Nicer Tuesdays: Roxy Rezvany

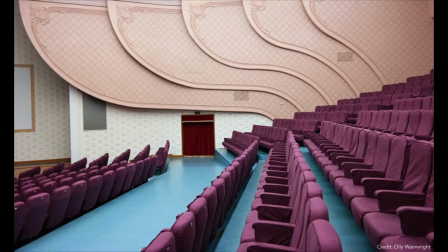12:09 And the photographs that you see here that have all been taken by an amazing journalist called Olly Wainwright,
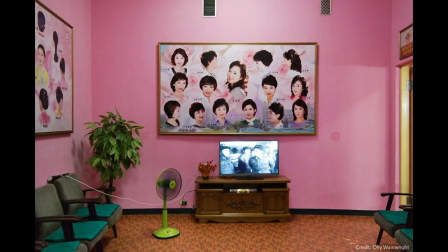12:17 I think really depicts something that has kind of contributed to why we have this very difficult relationship with North Korea.
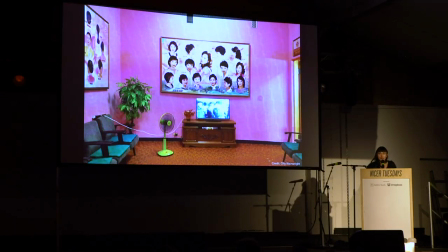12:25 Because on the one hand, you're looking at these things that are, for me at least, in terms of visual terms, they are interesting, they are beautiful, but at the same time, they are obviously like a distraction from what's also going on in the country with its citizens.
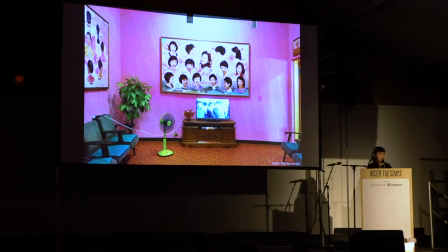12:42 and so that's why again like as part of that and part of my inspiration was well how do we take that and turn that on its head as I said and kind of make it not a distraction and in fact what is drawing you in to hear the voices of people so what
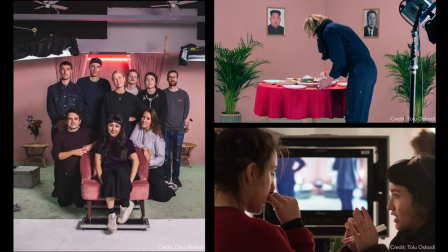12:56 were the designs well I had the help of an amazing team to put together all the designs that I work with we work with an amazing production designer called Kat Hawker, a set designer called Louis Gibson, and designers who were working on the graphics and particular props that we were making up, Erica Dawn and Maya Badouk-Epstein, and I also had the help of some amazing producers as well, and it was basically a lot of like begging, borrowing, and having to pull stuff together to make it work, because whilst you can have these big ideas right in theory documentaries and not the best-funded filmmaking art form.
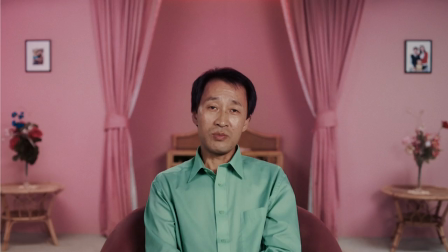13:44 And the first set that design that we came up with and also was kind of integral to the film was the space in which we would do the master interview with Jung-Hwa and that's the design that you see here and the idea first and foremost was to create a space in which you would be drawn to him as I was saying but also would kind of uncannily feel midway between this idea of like a homely space but at the same time something where you would get the sense that things weren't sitting quite perfectly and hopefully you can see where the references were coming into it but also for us obviously a big decision was when we made the decision to go with pink as the color that would thematically run through the film and all our sets. And for me, again, it kind of comes back to what I was saying with this idea of how North Korea decides to portray itself in relation to the state. And pink is a color that seems to come up in a lot of the propaganda and in a lot of their own design. And even in, for example, the sort of sartorial choices of one of their major newsreaders whenever she reads out big iconic events on their state news broadcaster, she's always wearing pink. And so yet again, I was like, this is a way in which these colours clearly mean something to them and is part of the way that they represent the regime. And so I thought, what better way to bring that back into the film and bring that back into what Jung-Hwa's statement was than to kind of unashamedly use that through the film.
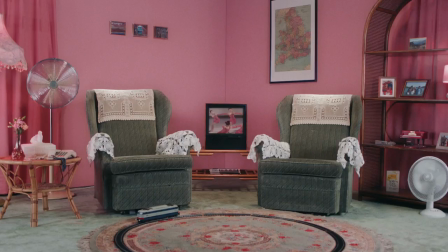15:22 the next set design that we came up with is essentially expanding the world of the constructed scenes to this living room and here again as I said you can kind of see where we were trying to bring in elements from the references but also the idea is that within that room each and
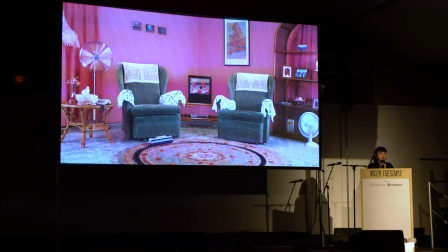15:38 every object relates to a specific story or experience that Jung-Hwa shared with us not all of which make it into the film but the idea was that I really wanted everything in that space to carry meaning and be something that whilst constructed and you know in that sense quote unquote false it
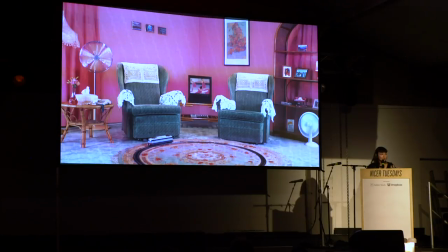15:56 would have a realness that when he himself would even be looking at that it would be like laden with meaning and then the last set that we came up with was this dining room
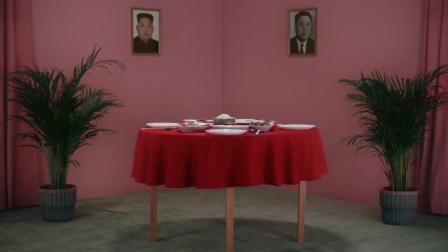16:06 for me food is a really really important part of immigrant cultures but also is really significant can, I think, to displace people.